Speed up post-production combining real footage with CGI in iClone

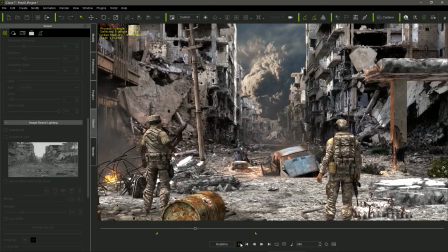(4:20)
In this scene, I went a step further, using two background planes,
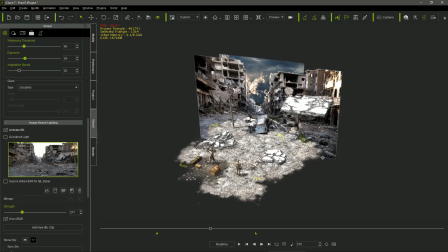(4:25)
combined with 3d meshes and particle effects creating a sort of diorama where the camera was traveling.
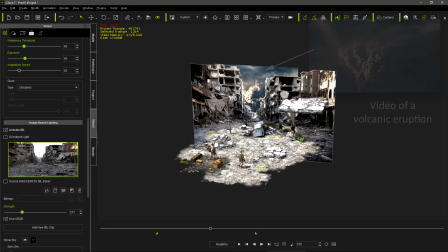(4:32)
For the texture of the further plane I used a video clip of a volcanic eruption while for
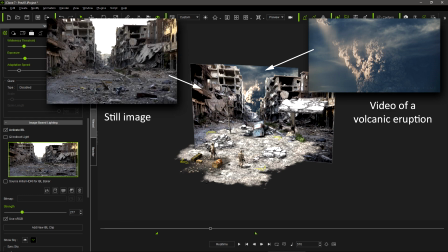(4:38)
the closer plane I just used a still picture instead because it was no motion in that area.
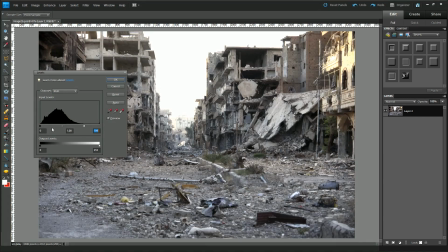(4:45)
I used Photoshop elements to edit a little the picture adjusting the luminosity masking
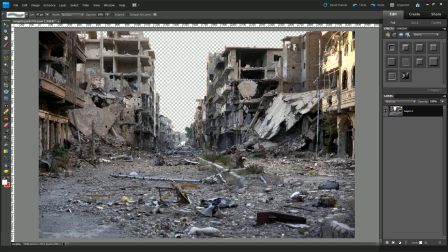(4:52)
and letting the areas I want it to be transparent and removing people that will look static,
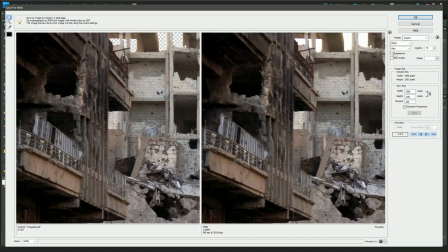(4:58)
saving the resultant image in 24-bits PNG format with transparency in order to keep the alpha channel.
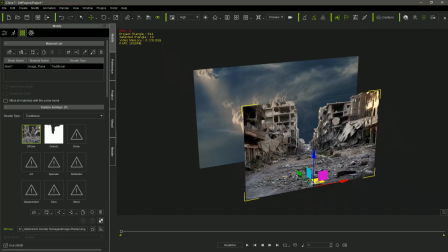(5:07)
When loading these PNG files in iClone, the opacity map is automatically created using the alpha channel embedded in the image.
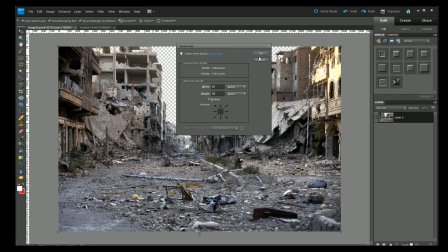(5:17)
When using images with opacity maps, I recommend to expand the canvas in Photoshop, leaving a small transparent frame around the image.
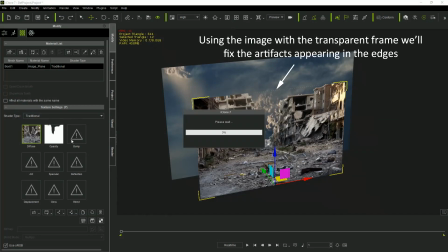(5:26)
Doing it, we ensure that all the edges of the image are going to be completely transparent.
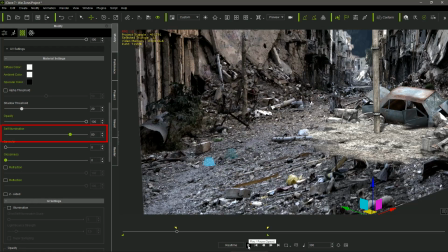(5:32)
For this plane, I left the self-illumination slider at 80,
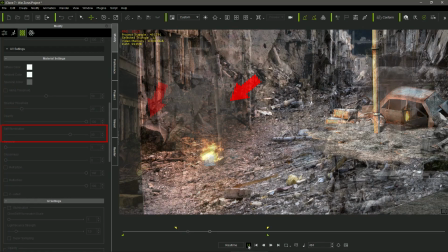(5:37)
so the light of the fire particles can actually affect the plane that looked more integrated in the scene.
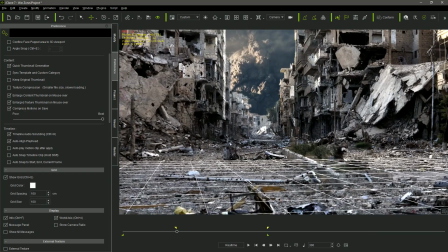(5:45)
I used the floor grid of Eichlorn to get help when adjusting the position of the camera,
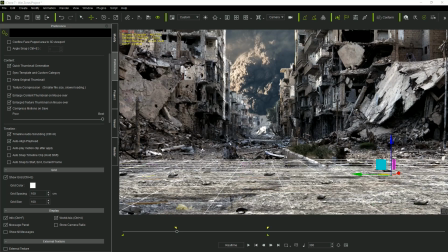(5:52)
in order to obtain the proper perspective when adding the floor props.
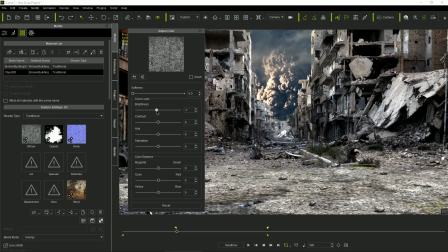(5:57)
I adjust the color and the hue of the floor props to match with the image, but if your props don't have a similar texture,
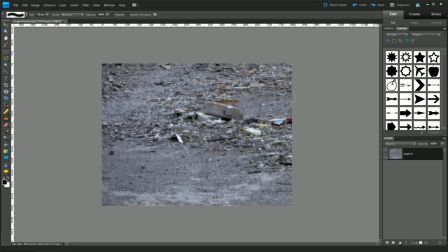(6:06)
you can use part of the background image to create a texture that will perfectly match with the background.
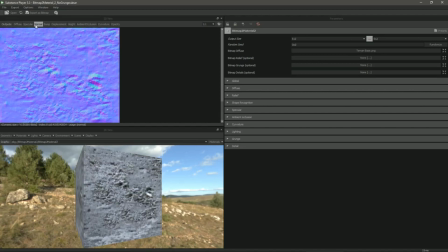(6:13)
I recommend Substance Player as a free and very useful tool that
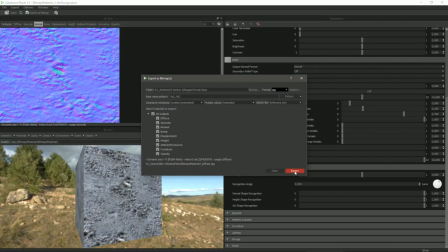(6:17)
allows you to create all the necessary texture maps from just a single image.
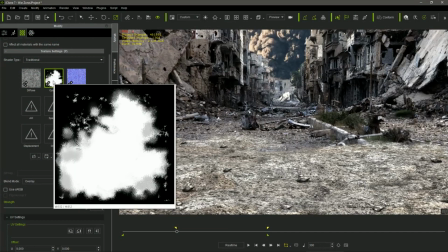(6:24)
In this case a gradual opacity map helps a lot in the integration of the prop with the Texture S plane,
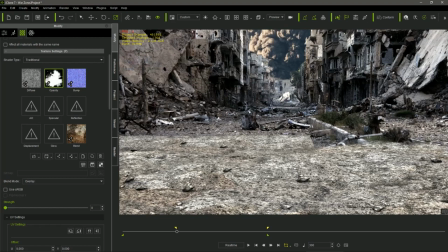(6:32)
because it blurs the edges of the prop, creating a smooth transition between the 3D object and the flat plane.
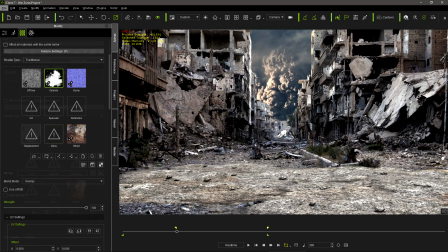(6:39)
These ground props allowed me to include more 3D meshes and characters in the scene,
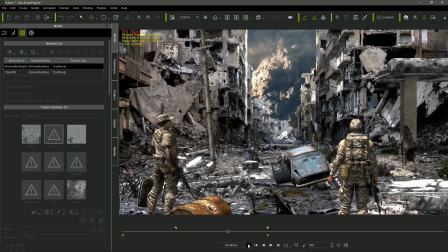(6:46)
hiding the odd parallax effect that otherwise would be visible when doing the camera traveling.
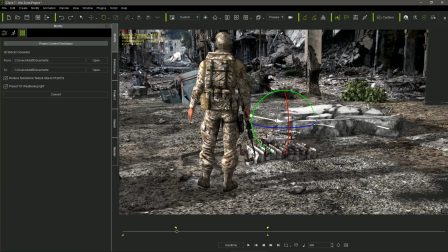(6:53)
These terrain props are also useful because they receive the proper shadows from the other props in the scene,
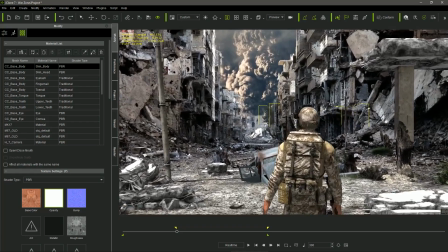(7:00)
that are very important as well, as they help to provide a feeling of depth in the composition.
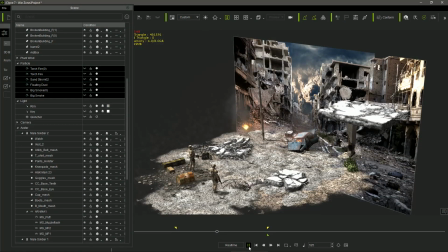(7:07)
I added particle effects simulating fires and smoke, but the most interesting was the dust and suspension,
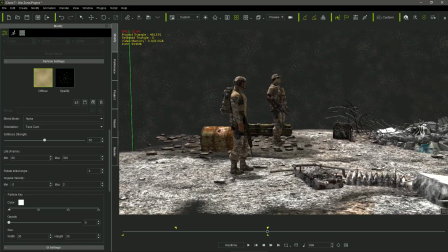(7:15)
because it incremented the feeling of depth, while the camera was moving as well through the 3D particles.
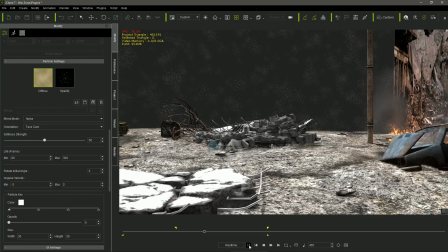(7:23)
Particle effects took time to be completely generated, so I started the project in the frame 301,
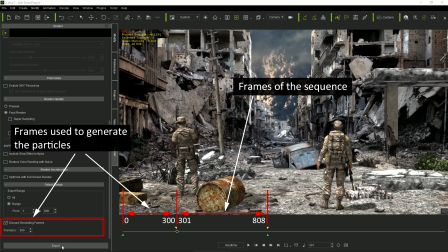(7:30)
alerting iKlon that it should discard the first 300 frames in the final render.
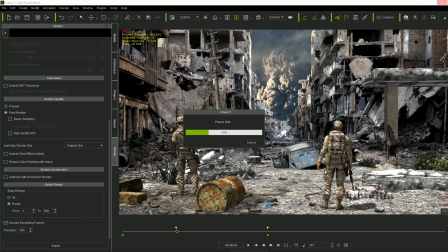(7:34)
It ensures that all the particle effects were properly generated in the actual first frame of the animation.
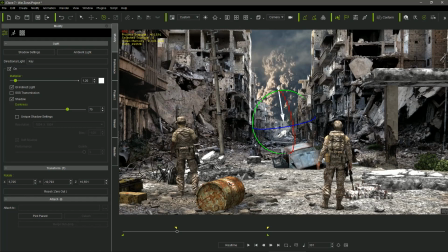(7:43)
I played with the lights on the scene until they matched with the light in the picture.
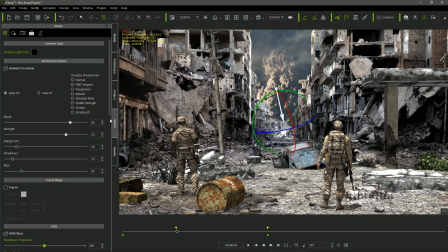(7:49)
I also included the original background image as source for the project's IVL,
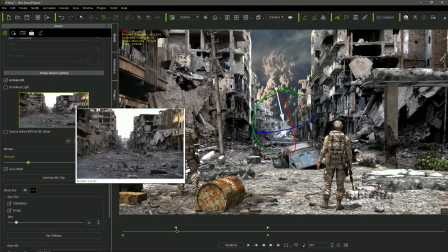(7:56)
so the ambient light was matching as well the core tones present in the picture.
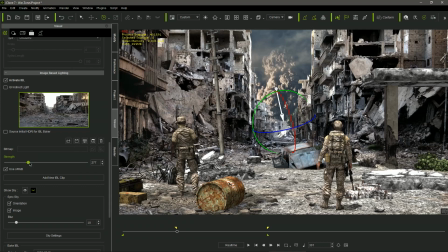(8:03)
IBL or Image Base lighting works better with HDR or High Dynamic Range images, but common RGB images can be also used, helping to get the correct ambient light.
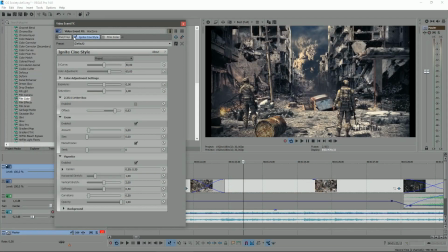(8:20)
Once again, after the render was done,
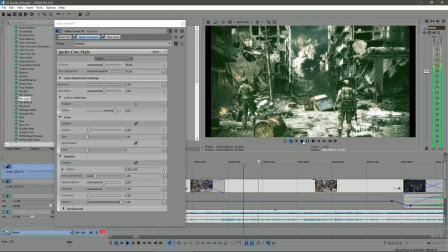(8:22)
I simply dragged and dropped some filters in Vegas to get a nice cinematic look in the sequence.